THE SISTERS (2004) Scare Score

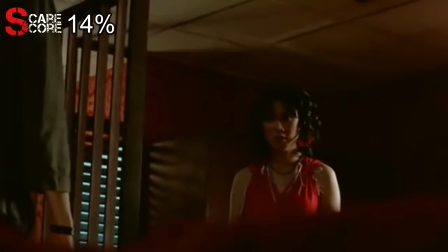This was a pretty decently scary companion scene to the terrifying flashback scene.
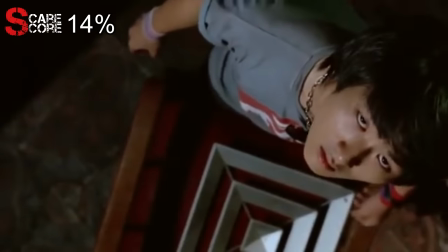Seeing everyone leave the room one by one after looking into the air vent created a sense of mystery and uneasiness at what might possibly be up there.
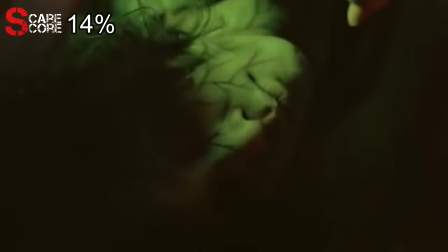Seeing the spirit slowly crawling out of the air vent was pretty unnerving, but the abrupt transition into the next scene sort of killed the tension.
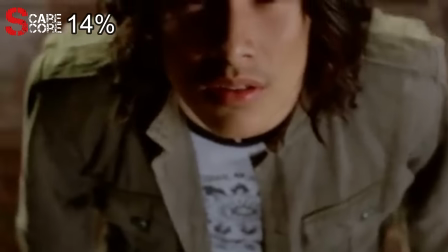I also feel that the spirit was revealed too early in the film. 20 minutes in and we've already fully seen the spirit and how she died.
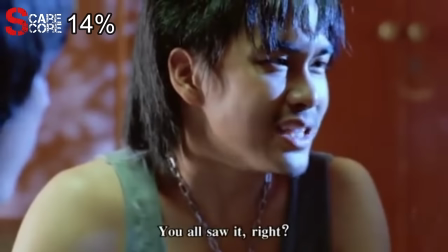The band regroups in the lobby and confirm that they all saw the ghost.
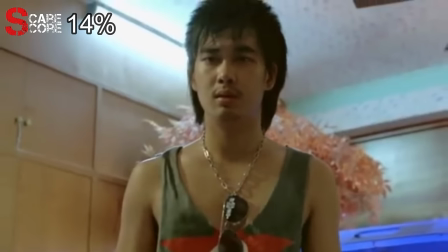The elevator suddenly opens and we see that the spirit is wasting absolutely no time as she is already stalking the group.
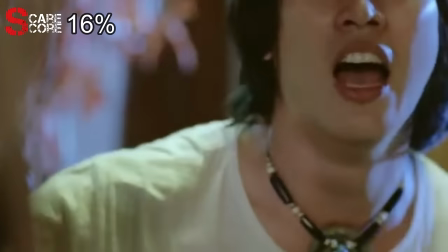She appears directly behind Pim and Noi, which terrifies Boy. He runs out into the road and gets hit by a truck.
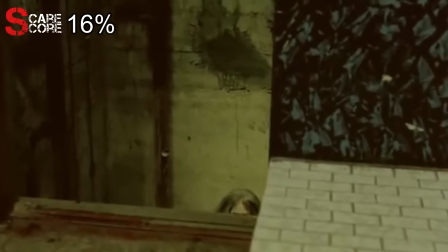The lobby scare scene was quick and to the point. They've literally just discovered the spirit and are already being stalked and taken out, which is a scary thought.
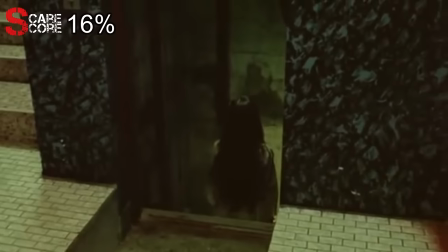Back in the present, Pym reveals to the officer that she is afraid of that woman. We then see a shot of the spirit in the elevator shaft before the door suddenly closes.
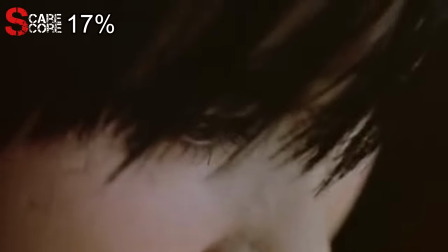This is a perfect example of the storytelling choice taking away from the overall tension and scare factor of the scene.
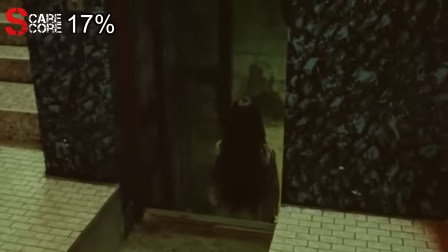Instead of showing Pym in the present telling us the obvious, the film should have just shown the spirit in the elevator right after Boy got hit.
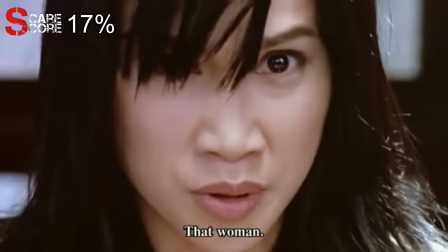It's an unnecessary interruption that doesn't benefit the film's pacing or narrative. At the hospital, the group looks totally defeated from what happened to Boy.
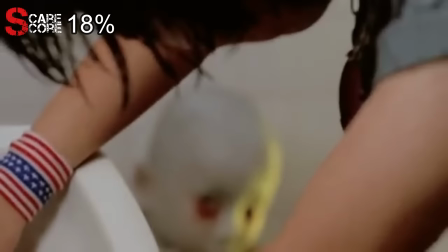Cobb washes the blood off his arms in the restroom and sees the spirit of a little boy. The boy seems harmless, but his presence is more sinister than it appears.
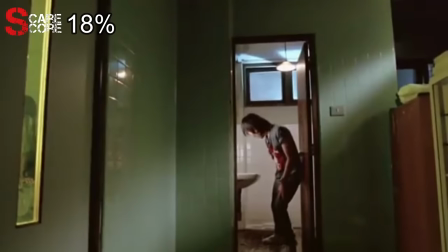Cobb walks out of the bathroom and starts dragging his leg for some reason. A woman with long black hair can also be seen behind a window.
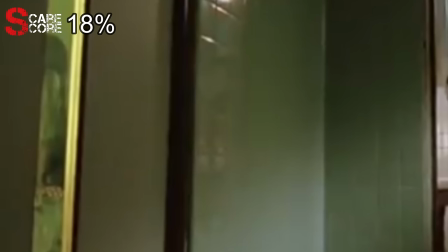I don't know if she's a spirit or not, but the mere presence of her long, black hairiness is creepy enough.
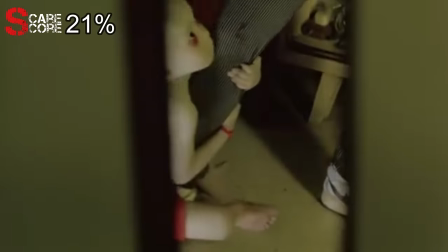Cobb is dragging his leg because the boy ghost is attached to it. Ghosts in Thailand sure love having people carry them around.
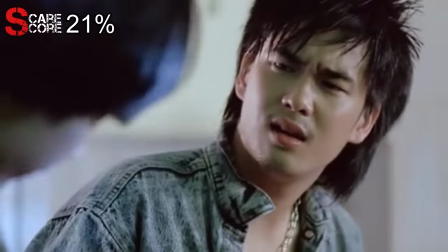Yai reveals himself as the most annoying character and says that he wants to go home. He says he doesn't know why, but he just wants to go home.
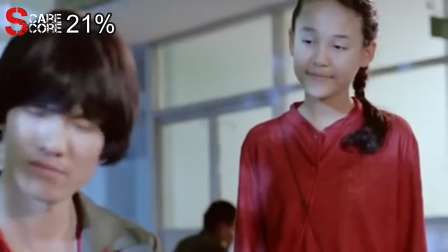A young girl named Tawan appears and says she also wants to go home. That sure is a lot of people that want to go home.
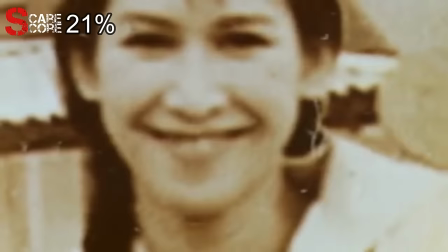She shows them a picture of her house, and they realize the woman in the photo next to her is the spirit from the hotel.
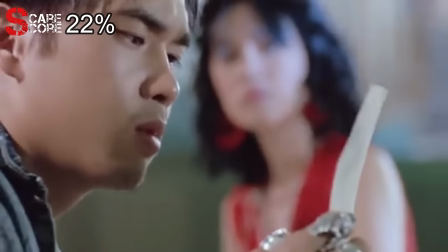The girl says the woman is her sister named Sang Dao, who worked at the hotel. She doesn't know what her sister did there, but would spend hours with men in their rooms.
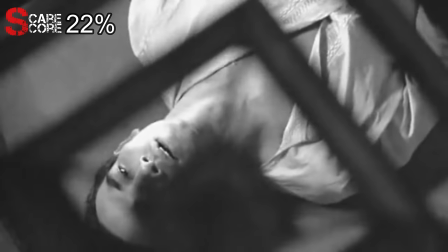We are shown the same flashback as before and are once again reminded that this man likes it.
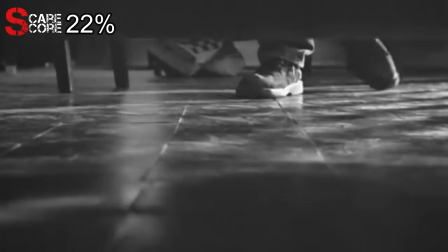He becomes aggressive and pistol whips her like this is a stick-up. This is clearly the event that turned Sang Dao into a vengeful spirit and started her curse.
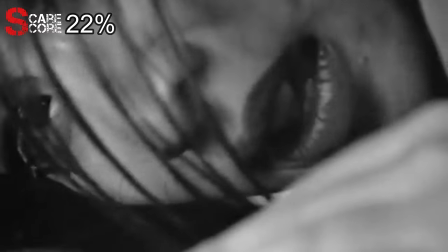They show this flashback a few times, but we never get a reason or motive behind this man's horrible act.
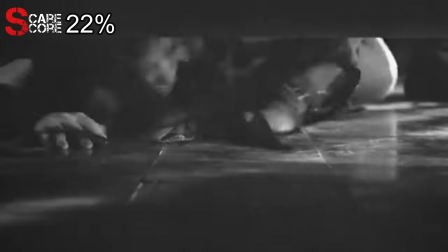It's simply a terrible act of hate and violence that creates a deadly curse.
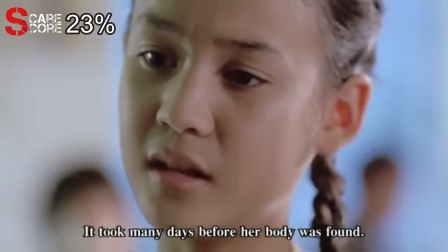Dao one says her sister's body was discovered under the bed without a head. It was later discovered in the air vent.
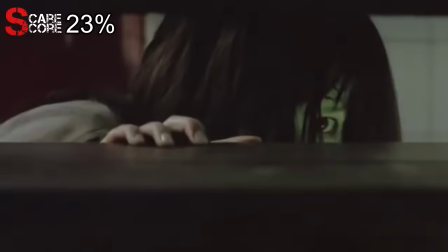While everyone is talking, Cobb sees the spirit of Sang Dao and the boy that no one else seems to see.
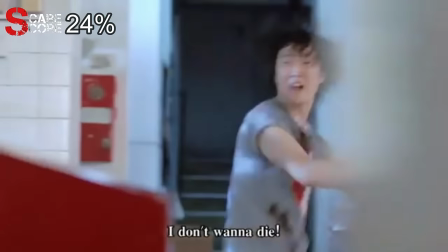He freaks out, causing him to grab a police officer's gun and start blasting blindly.
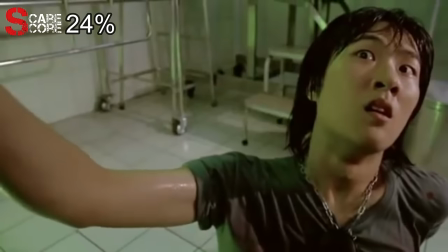Sang Dao appears upside down in front of him, causing him to commit the R-rated version of this.
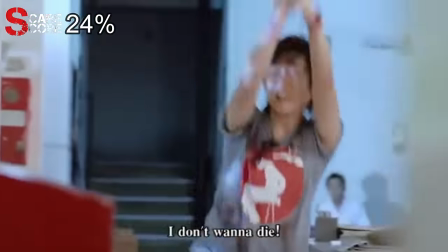I'm sure y'all have noticed by now, but I gotta be really careful on how I explain and show some of these scenes on YouTube.
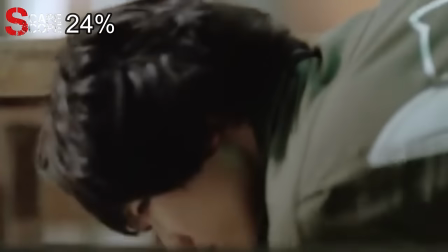I wanna bring y'all the best content possible and have to make sure that the channel falls within the guidelines so that I don't risk demonetization or losing the channel.
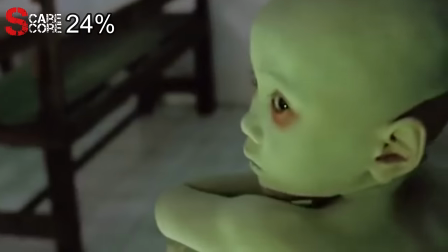The scariest part of this scene was Cobb being tormented by the spirits in public and no one else being able to see.
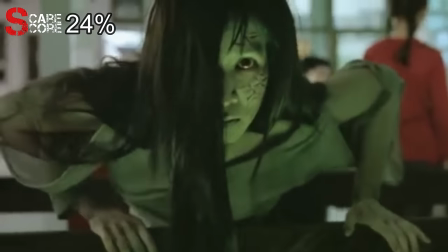It shows that this curse can take you out at any time, no matter who is there with you.
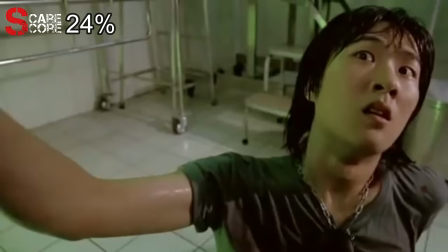Cobb is rushed into surgery, but despite having already been at the hospital, things aren't looking too good.
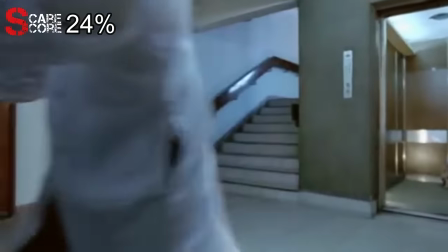The spirit of the boy can briefly be seen in the elevator and underneath Cobb as he is being hauled off.
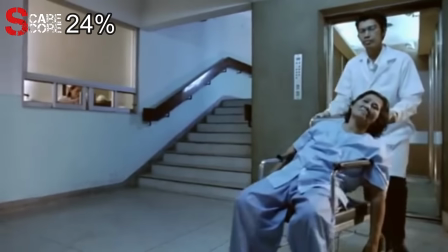We can also hear a croaking noise, which just sounds odd not coming from Kayako.
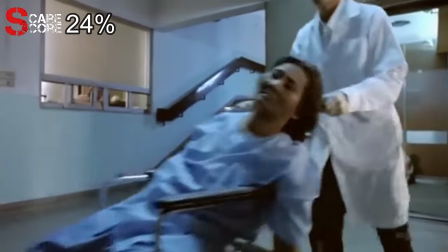The boy's spirit isn't really scary either, showing that being too inspired by other horror films, doesn't always work out.